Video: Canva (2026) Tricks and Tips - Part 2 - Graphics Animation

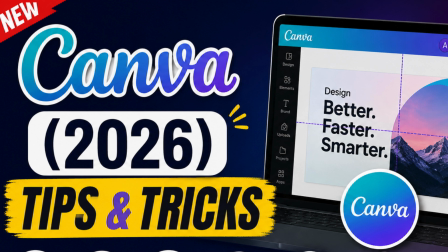2s
Welcome back to our Canva tutorial series on Canva tips, animation techniques, and creative design tutorials.
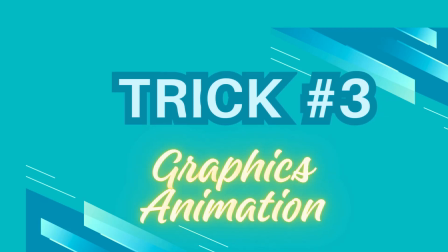10s
In today's video, we'll learn how to create a beautiful animated nature scene using Canva's graphics,
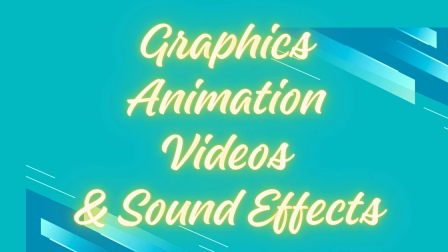17s
animations, videos, and sound effects.
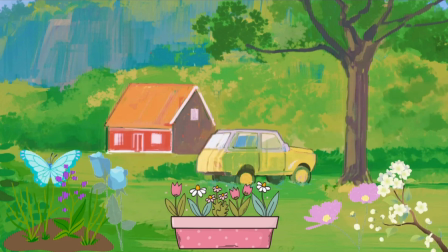20s
We'll start by designing a peaceful landscape with a house, a beautiful garden, and a butterfly flying over blooming flowers.
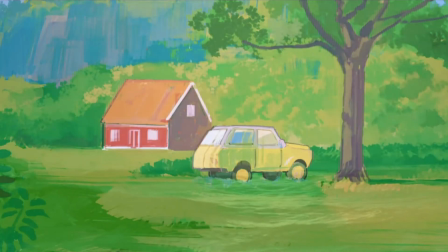28s
Then, we'll transform the weather by adding moving clouds, lightning, and snowfall.
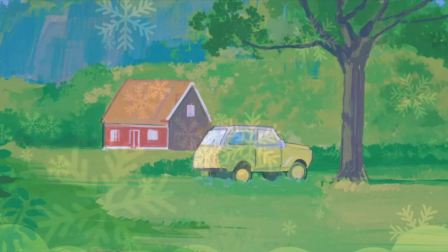34s
Finally, we'll create a winter scene covered in snow and enhance the entire animation with realistic background music and sound effects.
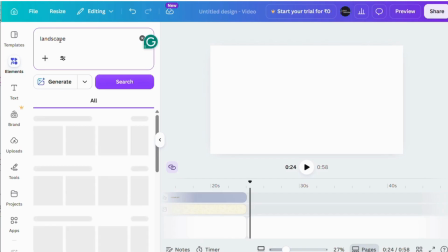43s
So, let's get started. First, we'll create our opening scene.
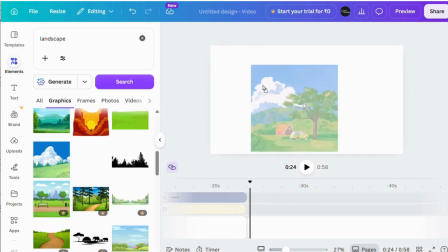48s
Choose a suitable landscape graphic that includes a house with a beautiful garden.
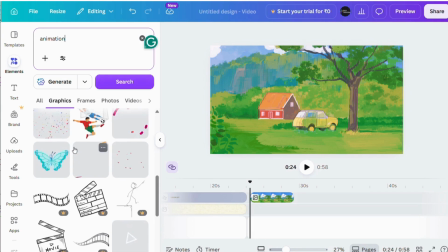53s
This will serve as the background for our animation. Next, let's bring the scene to life by adding a few animated graphics. We'll place some animated flowers in the garden and then add an animated butterfly flying gracefully over them.
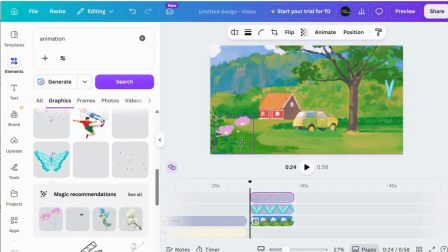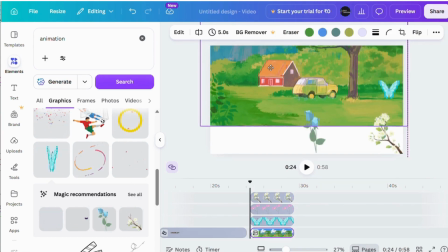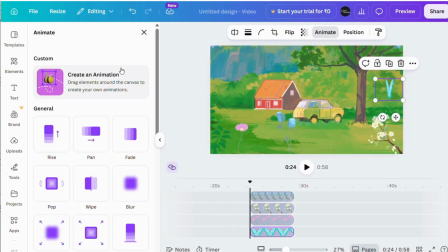83s
Now it's time to animate the butterfly.
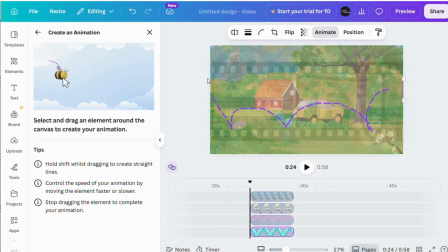85s
We'll create a custom animation by defining a flight path that moves the butterfly naturally across the flowers,
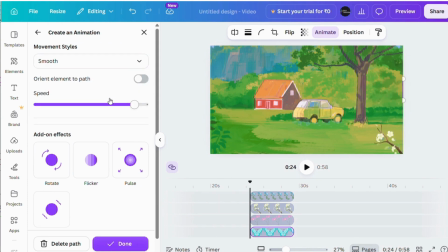93s
giving the impression that it's gently fluttering around the garden.
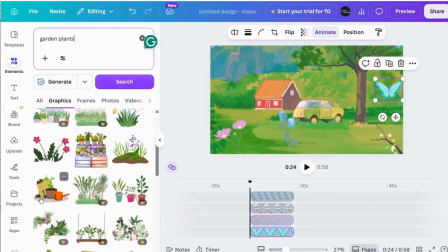97s
To make the garden look richer and more natural, add a few more plants and decorative elements,
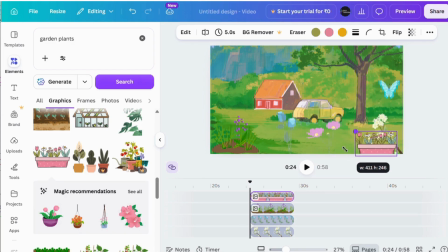102s
adjusting their size and position until you're happy with the overall composition. Let's preview the animation and see how our opening scene looks.
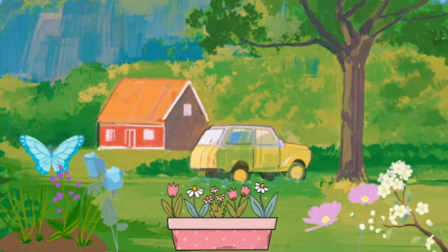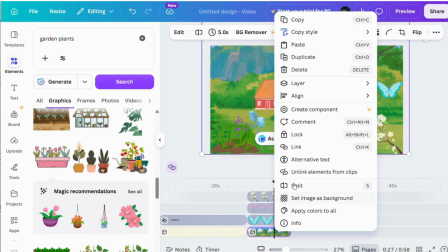119s
Now, we'll change the weather. Start by duplicating the landscape slide.
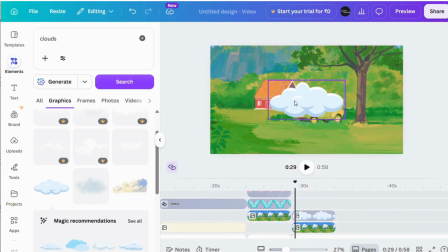126s
Add a cloud graphic above the scene, reduce its transparency slightly,
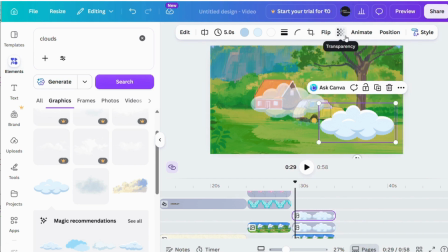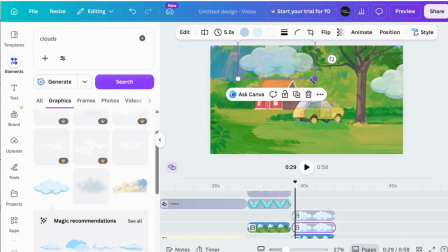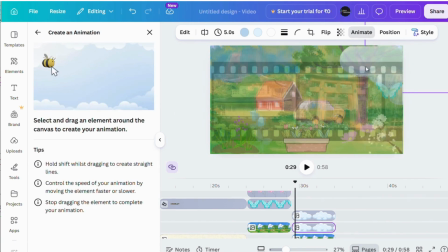141s
and apply a custom animation so that the cloud slowly moves across the sky and exits the frame.
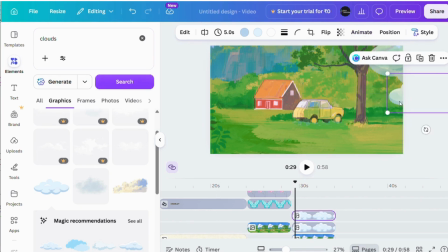152s
Next, let's create the snowfall effect.
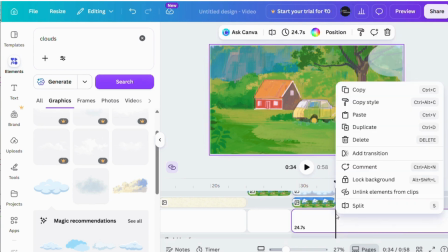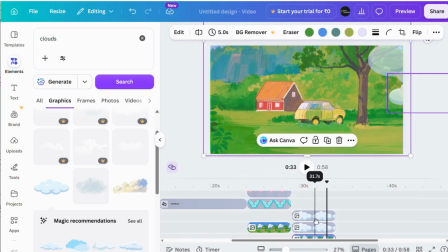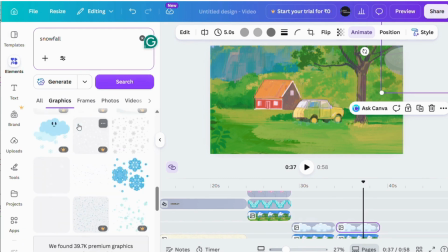165s
Begin by adding Canva's snowfall graphics to the landscape. For an even more realistic result,
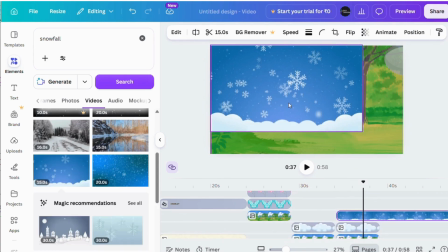171s
place a snowfall video over the entire scene and reduce its transparency so it blends naturally with the background.
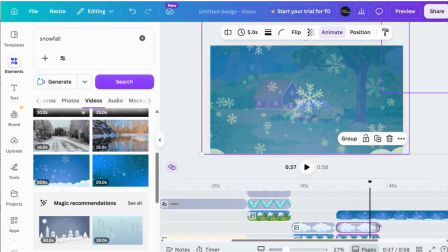183s
To show snow gradually accumulating on the ground, split the clip into multiple sections and increase the snow coverage in each segment.
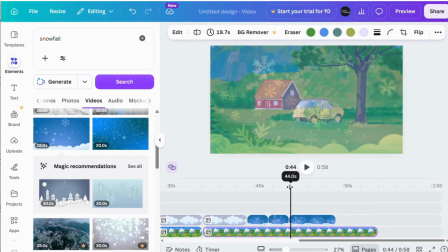191s
This creates the illusion of snow building up over time.
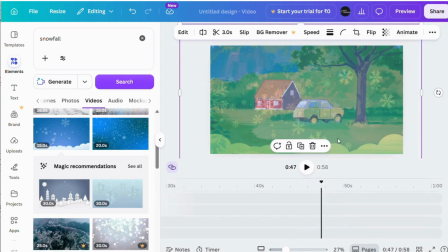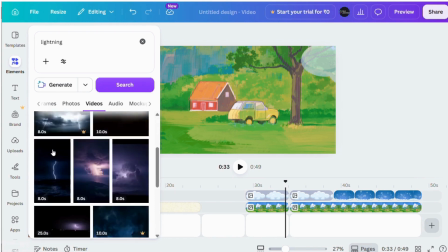202s
Now, let's add lightning. Choose a lightning video and position it over the landscape.
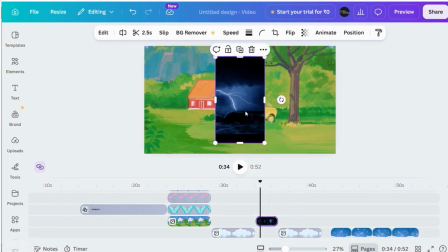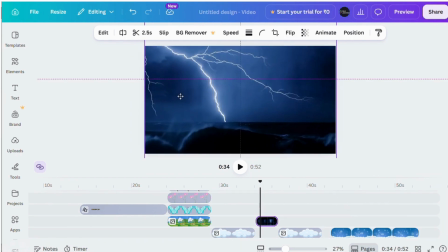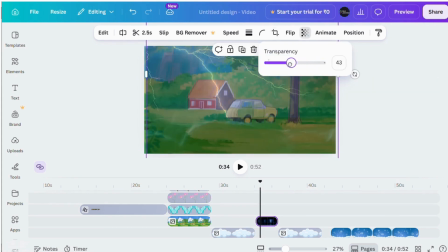220s
Adjust its transparency so it blends naturally with the sky.
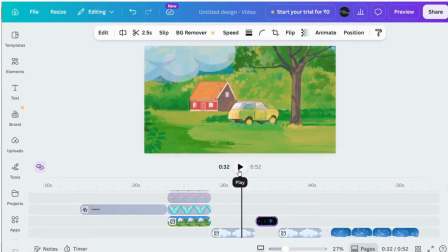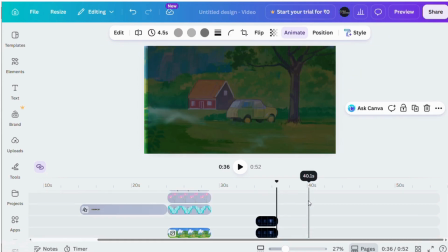229s
Split and trim the clip as needed, then align each lightning flash with the movement of the clouds for a realistic storm effect.
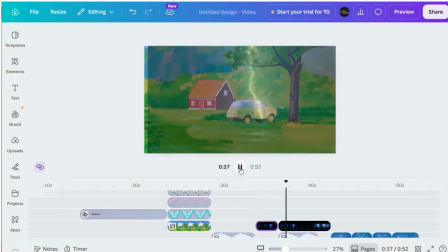252s
Let's play the animation and watch the weather transform.
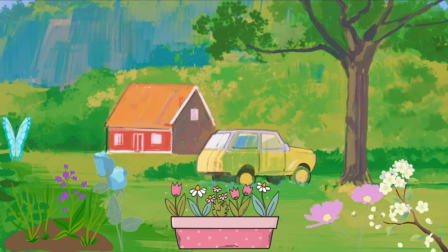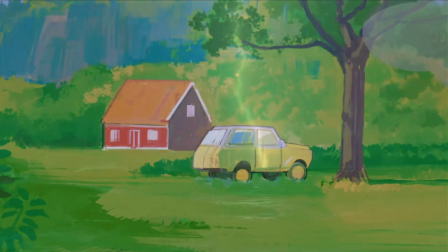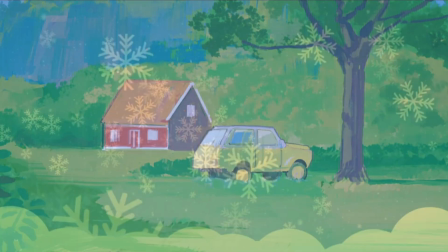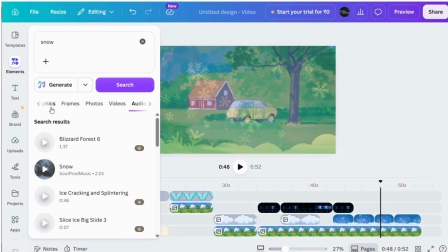271s
Once the snowfall ends, we'll create the final winter scene.
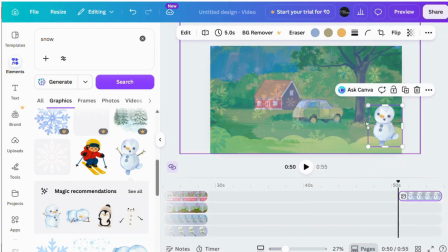276s
Replace the original landscape with a snow-covered version where the house, trees, garden, and even the parked car are covered in snow.
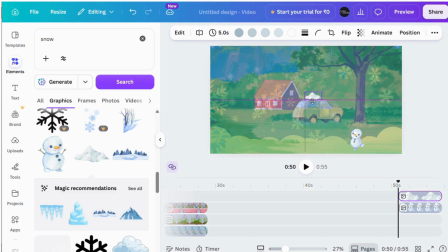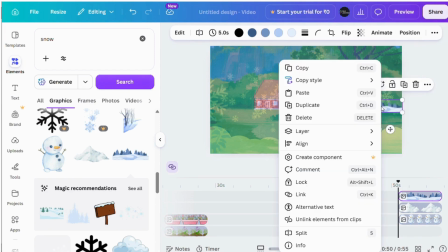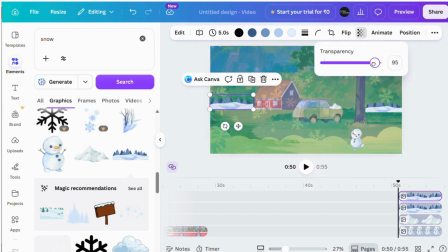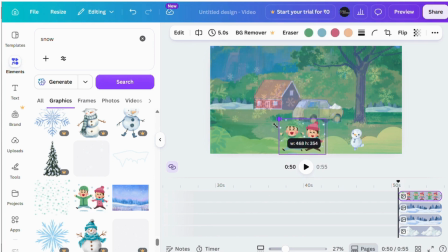308s
To make the scene feel more lively, add children playing in the snow along with a snowman.
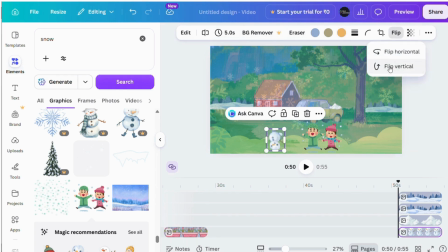315s
If needed, simply flip the snowman horizontally so that it faces the children naturally.
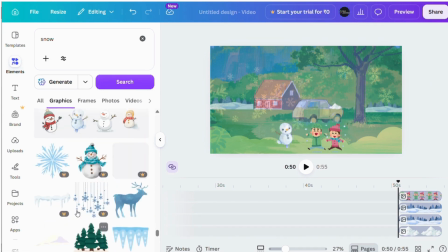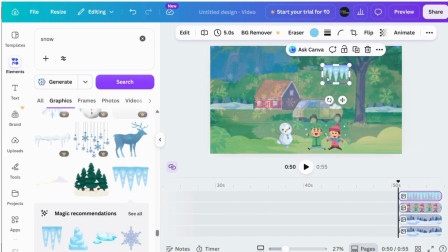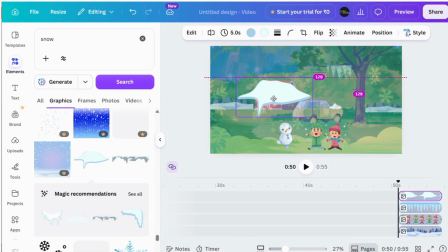Let's preview the completed winter scene.
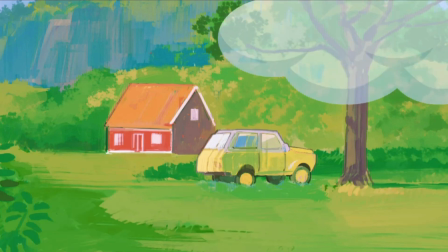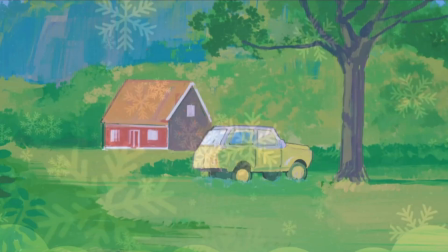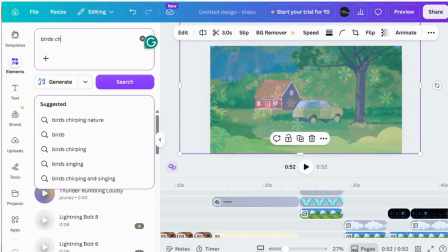355s
Finally, we'll make the animation even more immersive by adding background music and sound effects.
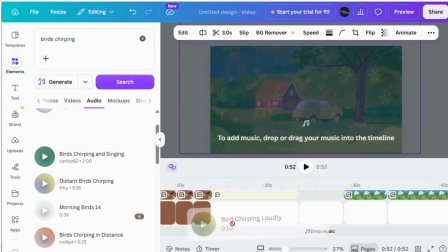361s
During the butterfly scene,
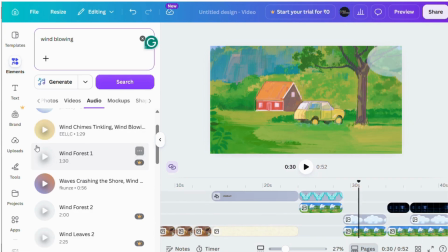363s
add gentle birds chirping and synchronize the sound with the butterfly's movements to create a peaceful atmosphere.
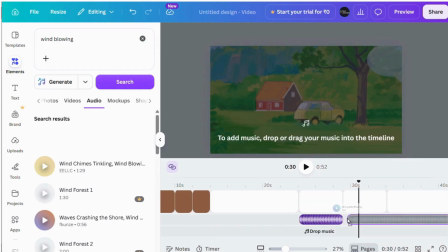371s
As the weather changes, introduce the sound of strong winds, followed by heavy rain and thunder.
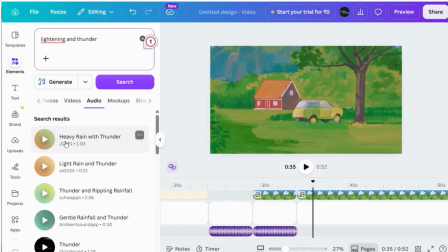378s
Trim away any silent portions of the audio clips and align the thunder
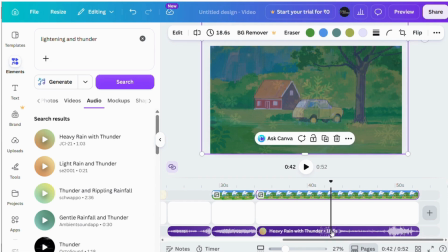382s
precisely with the lightning flashes to make the storm feel much more realistic.
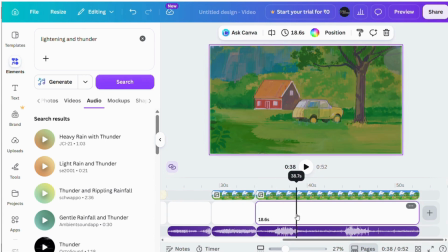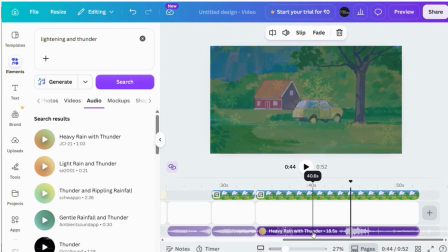Now let's play the finished animation one last time, this time with all the music and sound effects added.
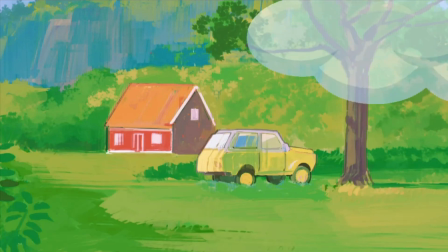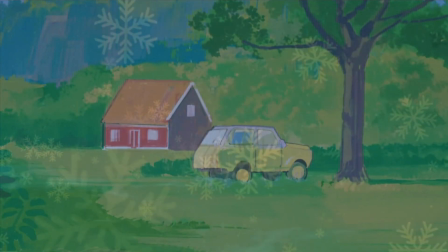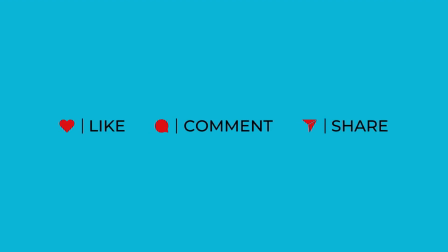421s
If you found this video helpful, don't forget to like, share, and subscribe to the channel. Hit the bell icon so you never miss our latest videos. Let me know your thoughts or questions in the comments below.
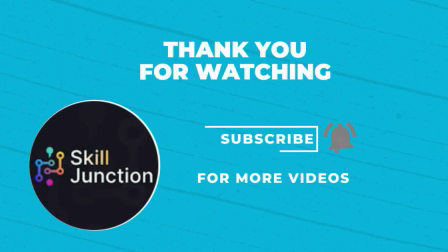434s
Thanks for watching.